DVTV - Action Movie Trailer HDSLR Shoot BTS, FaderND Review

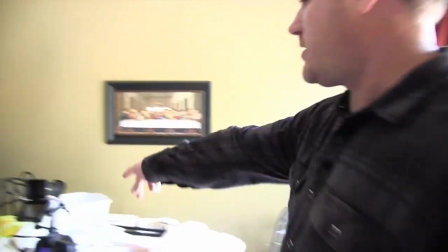(8:14)
Yeah, let's do something at this table. Just like at one end of it, but leave all the stuff on it.
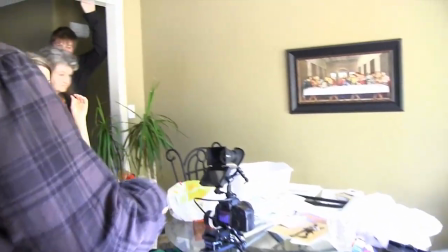(8:19)
So let's shoot from back there, shooting this way.
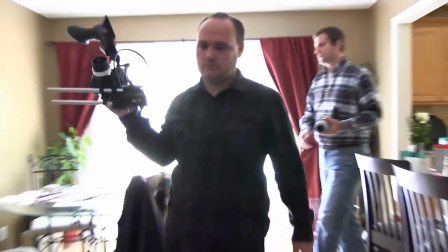(8:25)
And then we'll do some like cutaways. So again, going to the long lens.
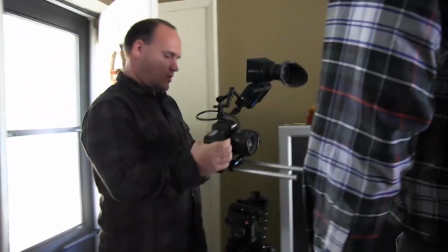(8:34)
My theory is shoot really wide and really long. Everything in between is for YouTube.
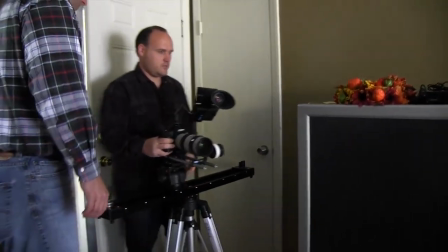(8:41)
So for more drama, we're gonna dolly out from behind this thing.
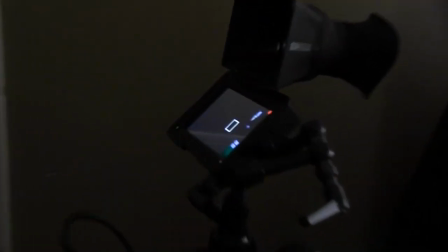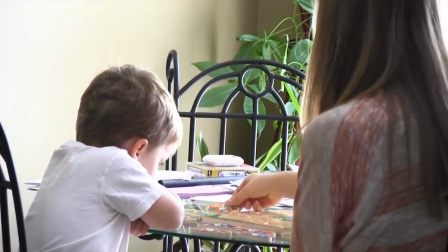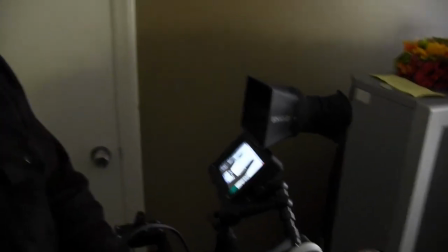(8:57)
I like to tilt into the shot. Gives me a good point to cut.
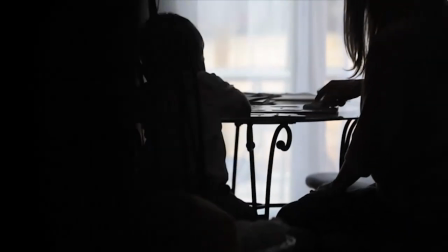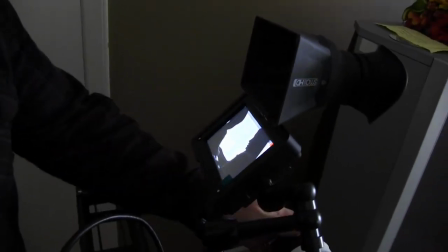(9:09)
Punch in tight. Get a nice cut on.
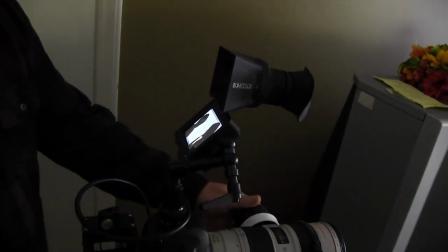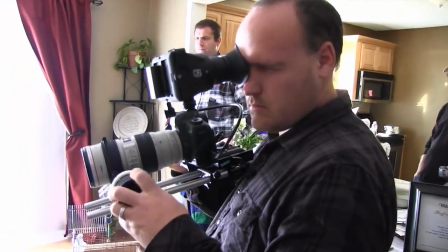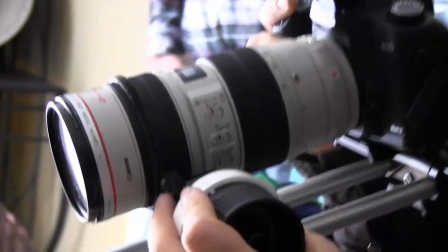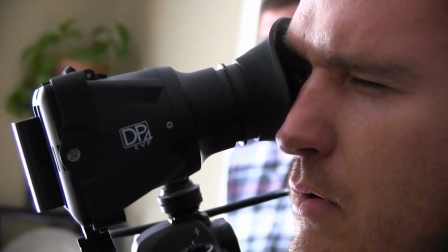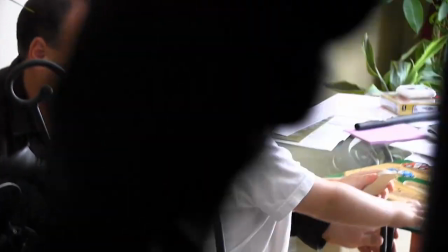(9:35)
Okay, scoot this whole truck away from me. Table and you and everything. There we go, perfect.
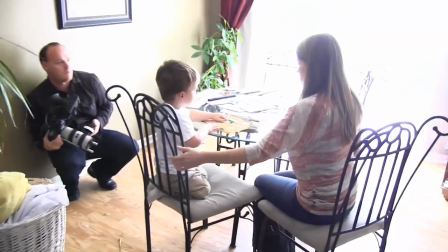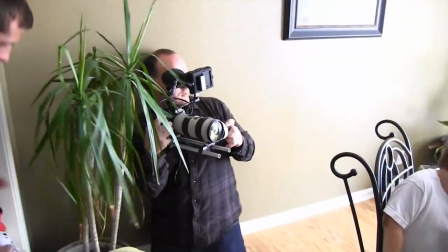(9:46)
I have to switch because I just realized I was shooting on the wrong side of the line.
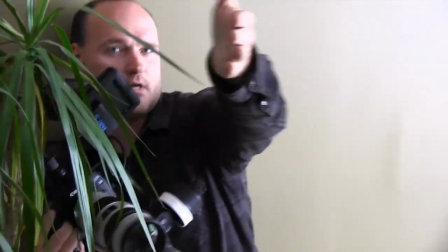(9:50)
If all the shots are taken from this side of the two of them, I have to stay on this side.
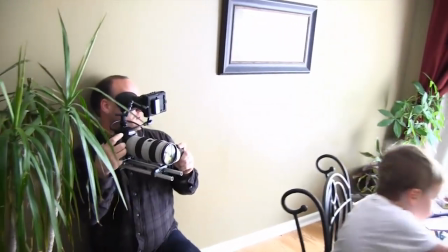(9:57)
Otherwise the viewer will get really confused when I move. But I'm gonna have to cheat Jeffrey around a little bit because of my background.
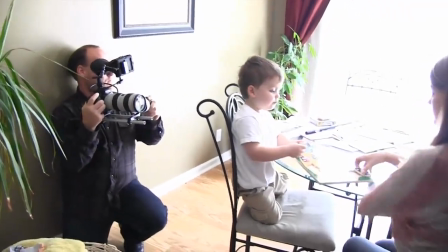(10:04)
Elizabeth, scoot around this way just a little bit. There you go, just like that. So in the background of my shot, I have the white door frame,
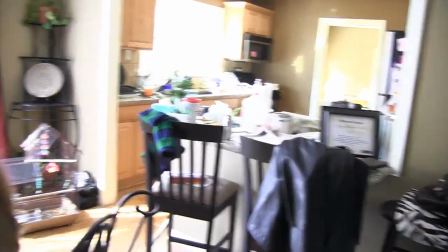(10:12)
kind of framing some light in behind her that provides kind of a bright spot of depth in the background a little bit.
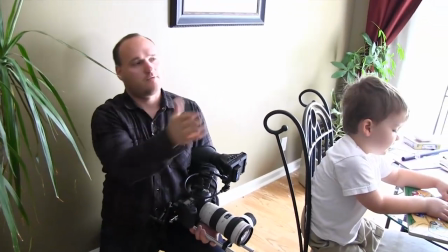(10:19)
I like to always put the really large soft light source on the opposite side from the people.
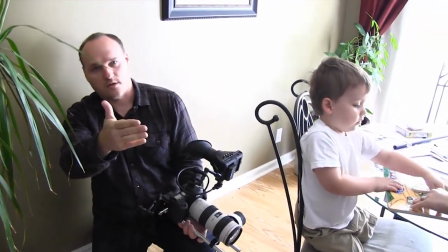(10:26)
So I'm shooting on the right side of their faces, and the light source is coming from the left.
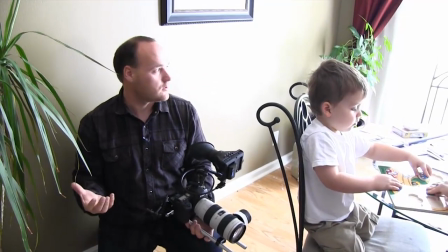(10:31)
A lot of people will put the light source on the same side that they on the same side they shoot from, but I think this creates a lot of depth. Right now we're looking for a shot of the mom and the child playing. Something kind of fun, real bright, something sunlit looking, summerish, but it's like 1 o'clock. And so we don't have that pretty evening sun. So we're gonna try and make it look that way as best we can. So I normally find a spot in the shade where there's some light coming through the back of the leaves, kind of like what we found here.
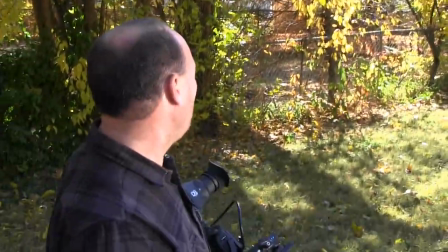(11:11)
If we shot anywhere else in this yard, it wouldn't look pretty at all. So I always want more light from the side than from the top.
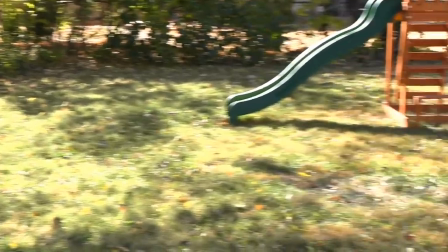(11:19)
So we have a couple just pop-out reflectors, and we're gonna hold one reflector over their head.
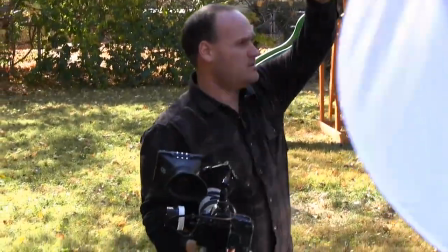(11:25)
Hold that over my head. We're gonna hold one reflector over their heads as best we can, and then do the white side on that, Steve.
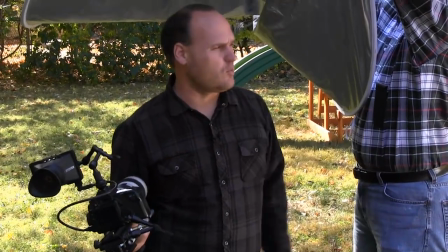(11:34)
And then we're gonna, whenever I bounce sunlight, I always use the white side of the reflector if I'm bouncing it into somebody's face.
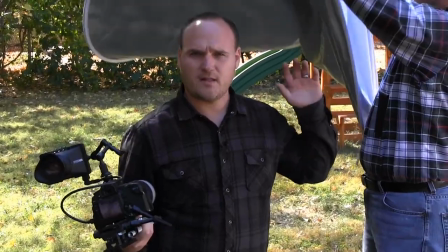(11:41)
And if I'm doing a backlight, I'll use the silver side of the reflector.
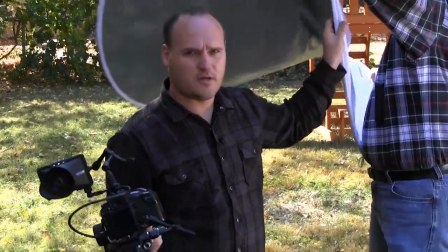(11:45)
But we'll get a stiffer one for the overhead because we wanna block that overhead light
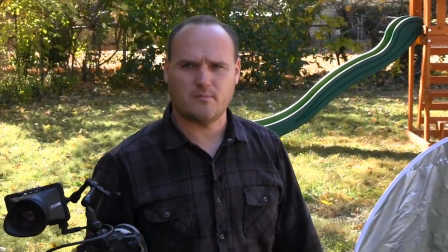(11:52)
so that there's a nice soft side light coming in and maybe a little backlight from the sun and the trees.
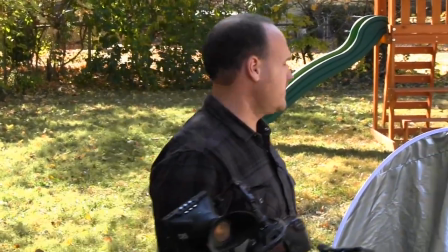(11:58)
Let's get started.